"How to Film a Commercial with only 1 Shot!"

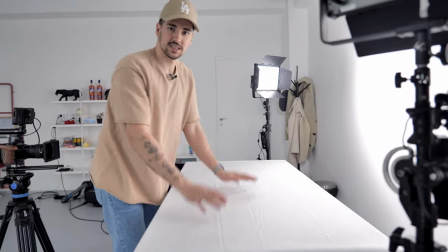(4:08)
We're not going to see it in the shot,
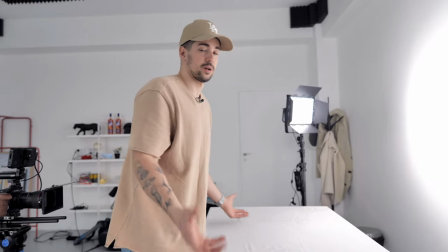(4:10)
but we're using it just to have reflection from it, so it's just like a bounce.
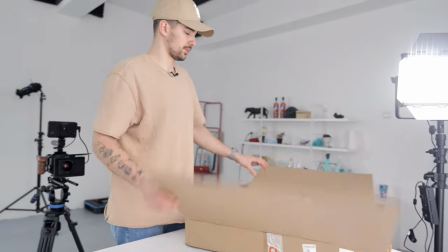(4:19)
now we're gonna put a turntable which
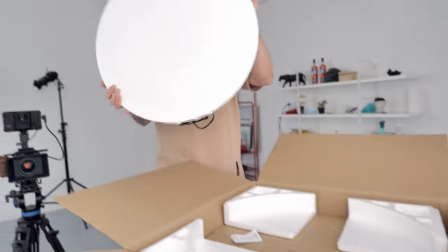(4:24)
is not the best one I have but it works and here is the tricky part we're not gonna see
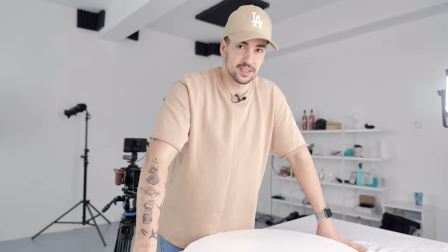(4:31)
the turntable and we're not gonna see the table at all because I have a trick and
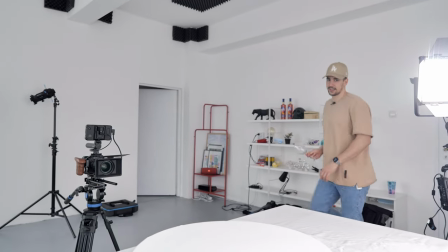(4:37)
that trick is a little bit of wine no I'm just
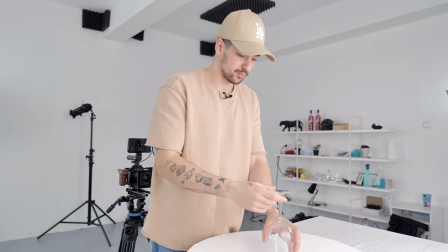(4:43)
joking I'm gonna use this glass to put a product on and because
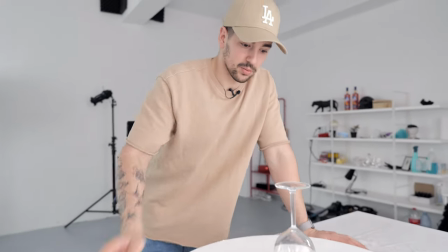(4:48)
the glass is transparent we're not gonna see it so I'm
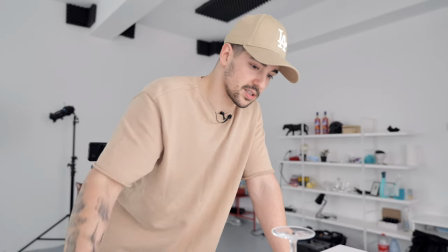(4:53)
gonna place the product here the product is gonna spin and it will be really easy for
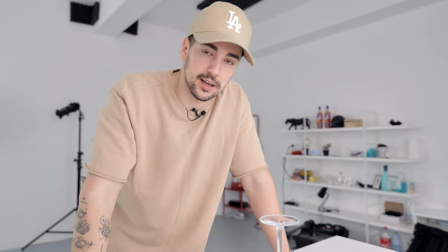(4:57)
us to mask the product out of the shot but I'm gonna get to
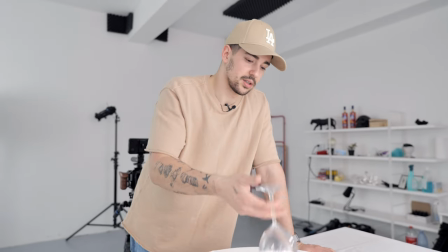(5:02)
that a little bit later until the next part a little bit of wine
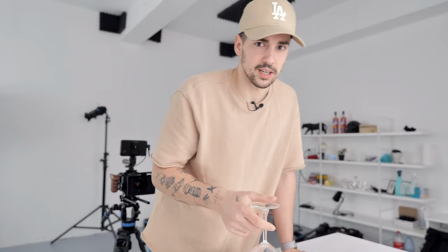(5:07)
no I'm not drinking alcohol by the way this is a thing that
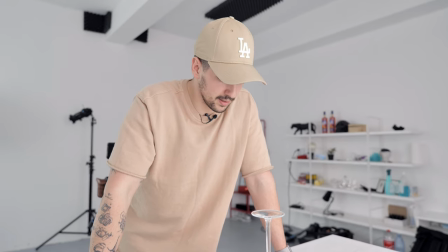(5:11)
you might or not know about me I don't smoke and I don't drink
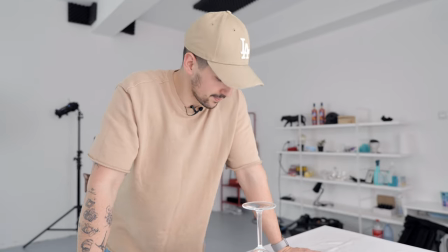(5:16)
alcohol so stay clean guys so what I'm gonna do right now is basically
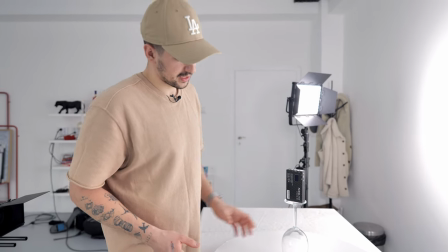(5:21)
I'm gonna put a product on top of the glass or basically on its bottom
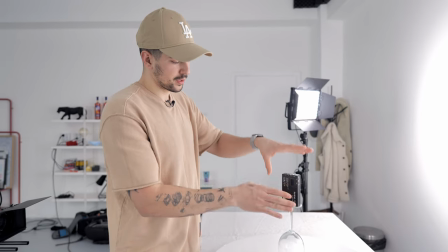(5:26)
but the thing is I'm putting the product like this because I
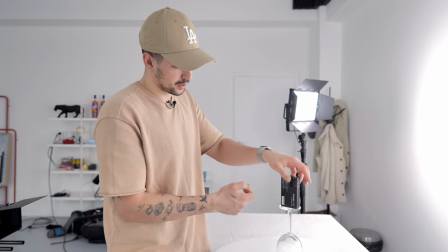(5:30)
don't want to have more product being stuck on the glass and then
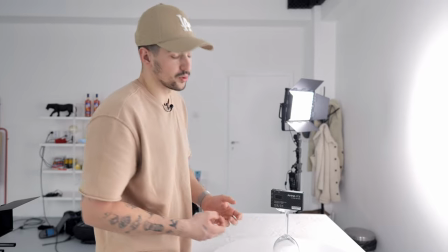(5:35)
whenever I remove it in post I have to mask more so I'm gonna put
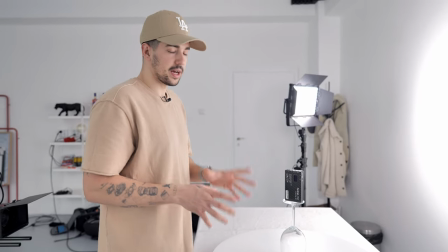(5:40)
it like this because we're going to have to mask less and the thing with lighting here's the nice part we're going to light up from up top and
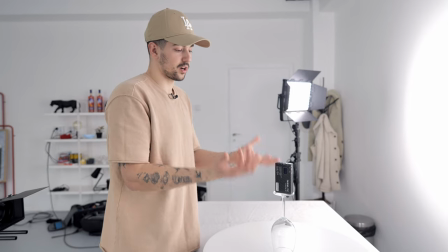(5:48)
because everything is white here we're going to have a really beautiful reflection on the product and it's going to be lit very evenly and very
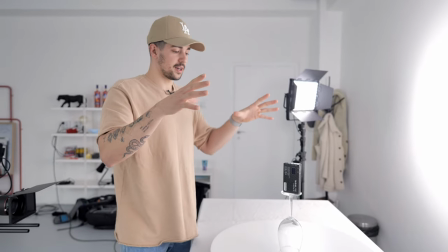(5:57)
nice so let's put the top light and move forward from that point and for
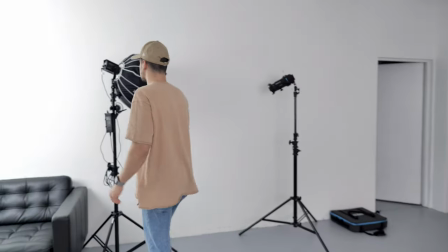(6:02)
the top light I'm going to use the non-light forza 60b and
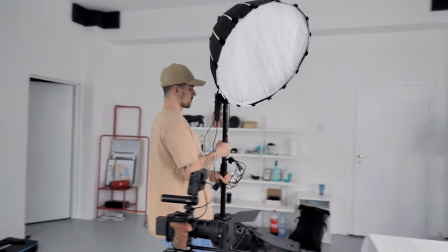(6:07)
this one is great because it's so small and you can place it on l stands
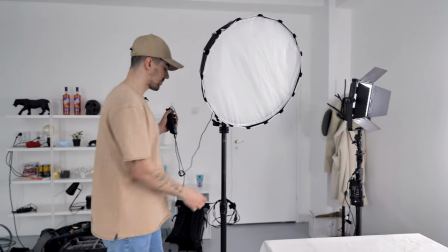(6:12)
very very easy without having issues with it so let's do
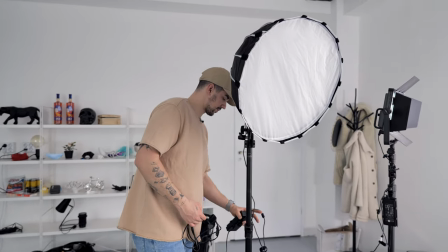(6:18)
that now and i'm going to show you how easy it is
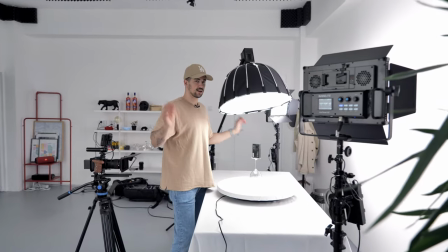(6:25)
so now that we have everything light up we're gonna power on the camera
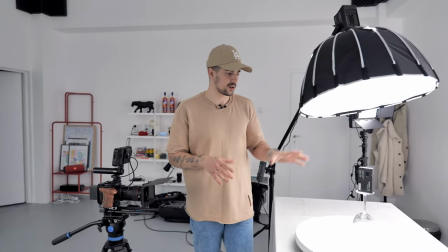(6:31)
and we're gonna look exactly how the shot looks how the product looks and modify
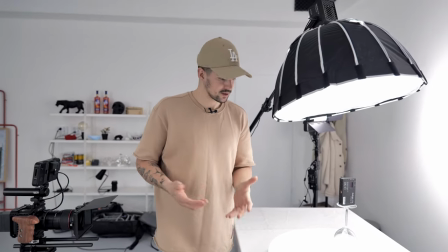(6:37)
the lights accordingly to what we want so basically what I try to do sometimes is I try to expose the background more so I have the perfect white and the product exposed less than the background so I have compensation between the background and the product and therefore I can obtain that beautiful white background that you see in commercials.
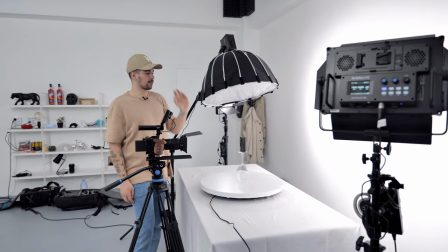(7:05)
Now that we have our top light set up I'm gonna power it on and I'm gonna play a little bit with the
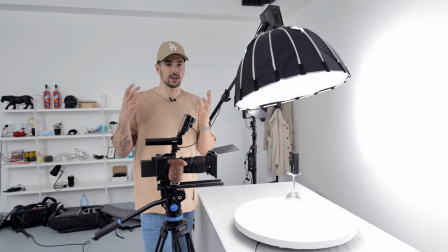(7:12)
exposure to have a little bit of a contrast between the top light and the background light.
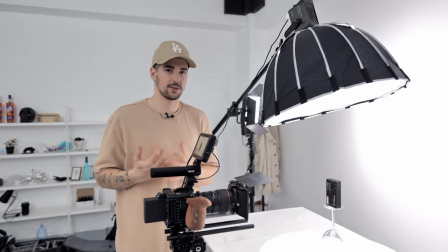(7:19)
So to get that beautiful white background you have to do a trick.
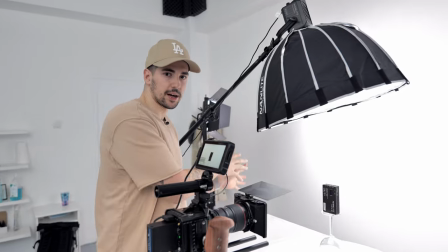(7:24)
You have to have more exposure in the background and less exposure in front in order
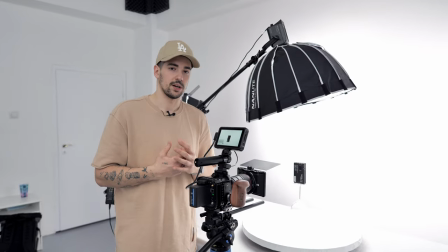(7:29)
to have that compensation where the white is brighter where
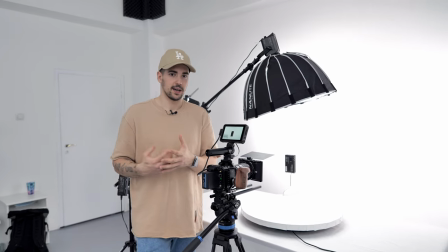(7:35)
basically the background is brighter and the product is less brighter but still
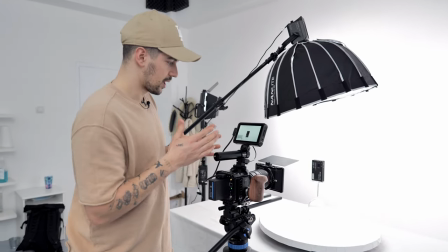(7:41)
very good lit and by doing that right now we have really good exposure without even
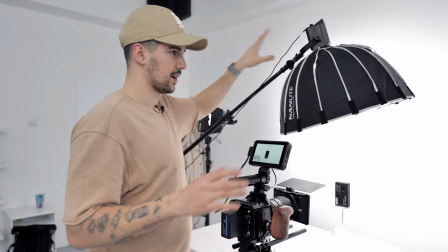(7:47)
having to touch this light just I open it up I think we are at 50 those ones are at 100 grid and now the product looks very
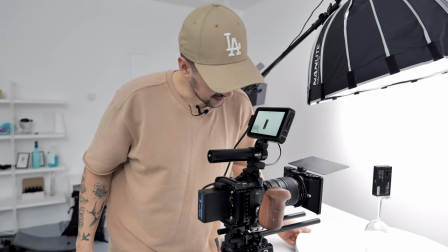(7:55)
good I'm gonna spin it a little bit just to make sure the lighting is perfect on it and so far I really like what I see
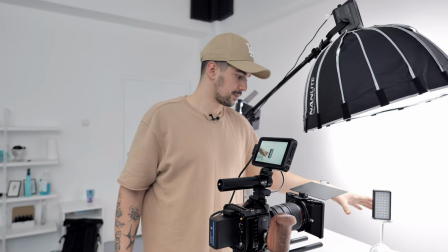(8:04)
one thing that I have to make sure when I'm gonna film the product is that the product is center and
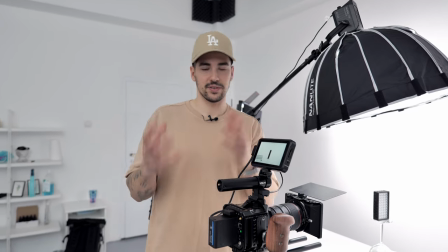(8:11)
I don't have to work more in post-production because if it's not center you're gonna have to move your mask a lot